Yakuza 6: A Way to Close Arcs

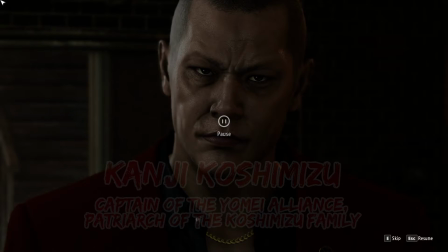So now our adrenaline rush has been invested. This is the guy that's our next target, we can already tell.
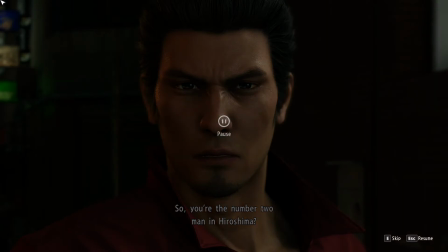This is a really great idea. It's a very common approach. You don't have the villain announce how important they are, unless you're trying to make the villain seem like a blowhard. The hero announces how nasty the villain is, because we respect the hero.
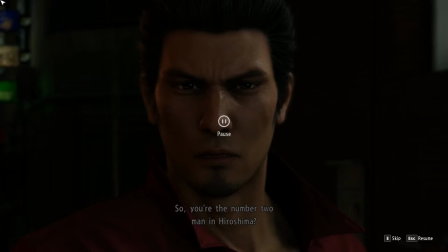If the hero says the villain is nasty, then that's the villain taking some of the hero's power. That's the hero is saying, oh, this is trouble, and you're supposed to believe it. It's much more powerful than if the villain says, I'm the number two guy in Hiroshima. That's just being a blowhard, right?
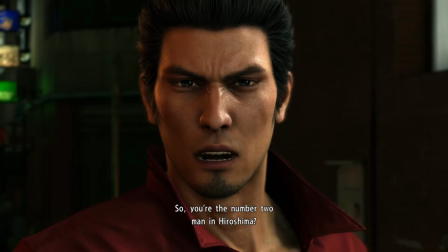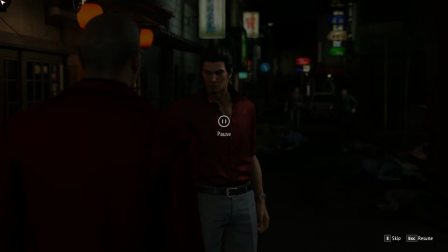So here we're going to gather up some more energy. We basically spent our high, so now we're going to get another jolt. These two very low-ranking Yakuza in the background are... they're not our friends.
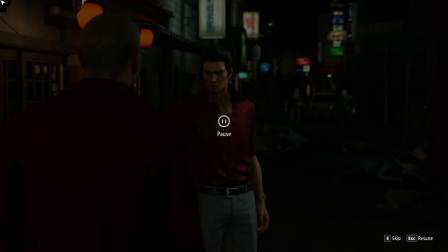They've been sort of intermittently hanging out with us from time to time, but they haven't really shown any respect for us. So the fact that now they see the debris we left behind and show awe brings up more of a rush.
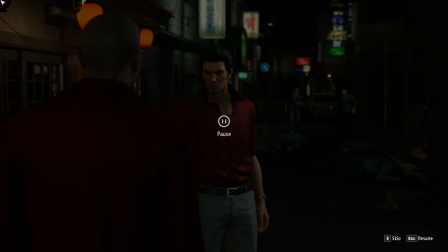It's like, yeah, we're winning people over, we're doing things, we're accomplishing things, people are noticing. And of course that energy also needs to be reinvested. Let's take a look.
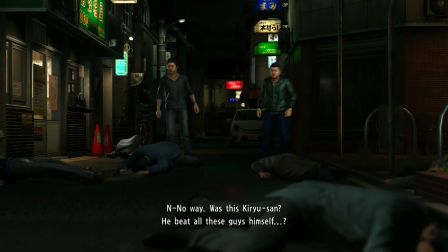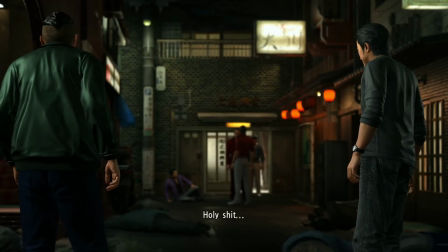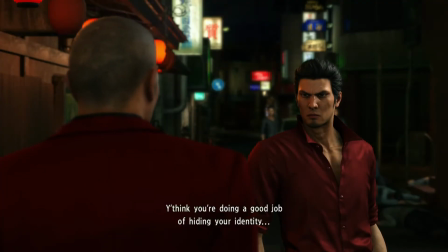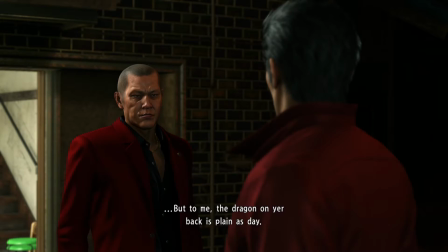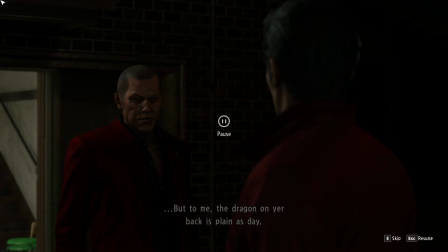So here he is. We impressed those guys by beating stuff up, so here he is talking about how he knows we can beat stuff up. He's not as impressed as everybody else is, and he's been able to track us down, no problem. Now, to be fair, we haven't been hiding.
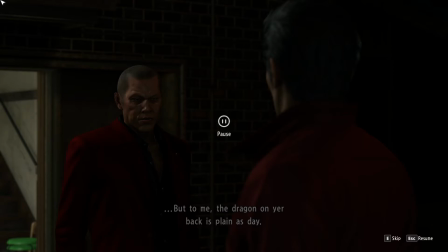We've been wandering around the town going, my name is Kazuma Kiryu, I'm from Tokyo, let me punch you in the face. Also, have you seen my daughter, this idol? Her name is Haruka, and she quit being an idol to announce that I was her father on stage, and I'm a world-famous Yakuza.
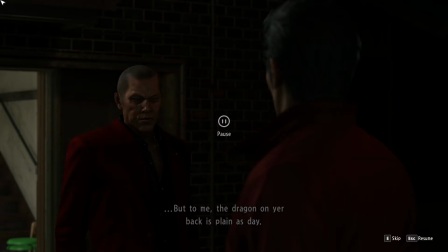It wasn't a big accomplishment to hunt us down, but we have been slumming. We've been working with the lowest level Yakuza and resolving threats at that level. So this is a big fish noticing us now, and he's basically saying, you can't get away with slumming anymore.
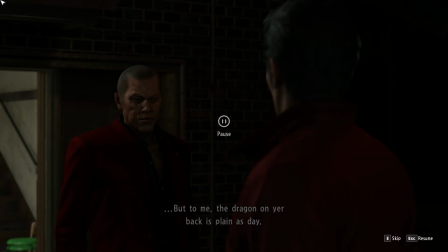You're gonna have to step up your game, because guess what? I'm here now.
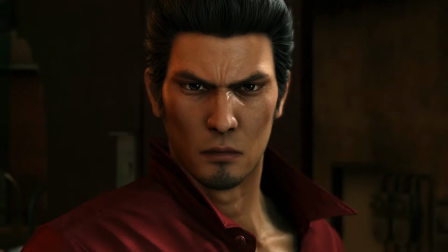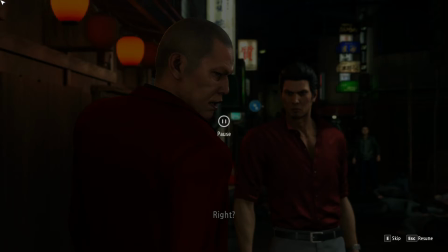Now that he's used up that little jolt of adulation, we're going to pull more energy from the existing chapter. We're going to do that by doing a little character reveal.
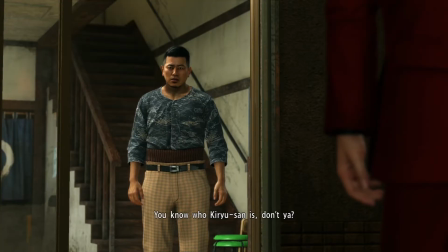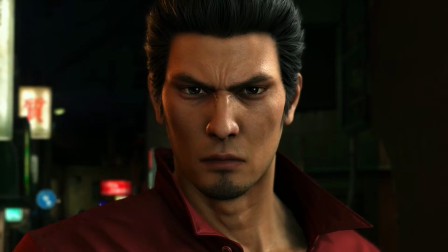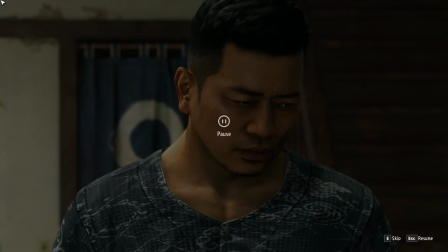So here we learn that Nagumo knows who we are, and probably has for quite a while. That puts a different spin on a lot of the actions he's taken. Over the past two chapters, he has done a lot of things with us.
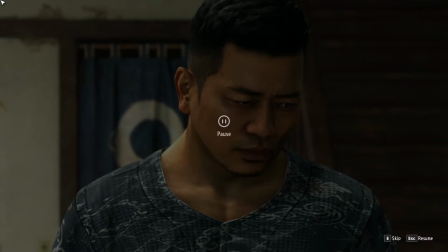He's fought with us, he's attached himself to us, he's called us brother, he's kind of escorted us around to show us off to people. And all of that comes into a very different light if he knows who we were. If rather than out of respect for what we'd done, it's out of, you know,
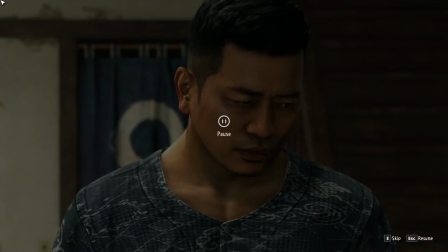knowing that escorting around a legendary Yakuza is going to earn him some points or something. So that generates some energy. We're like, seriously? You jerk! I thought that we were friends! Where does that energy go?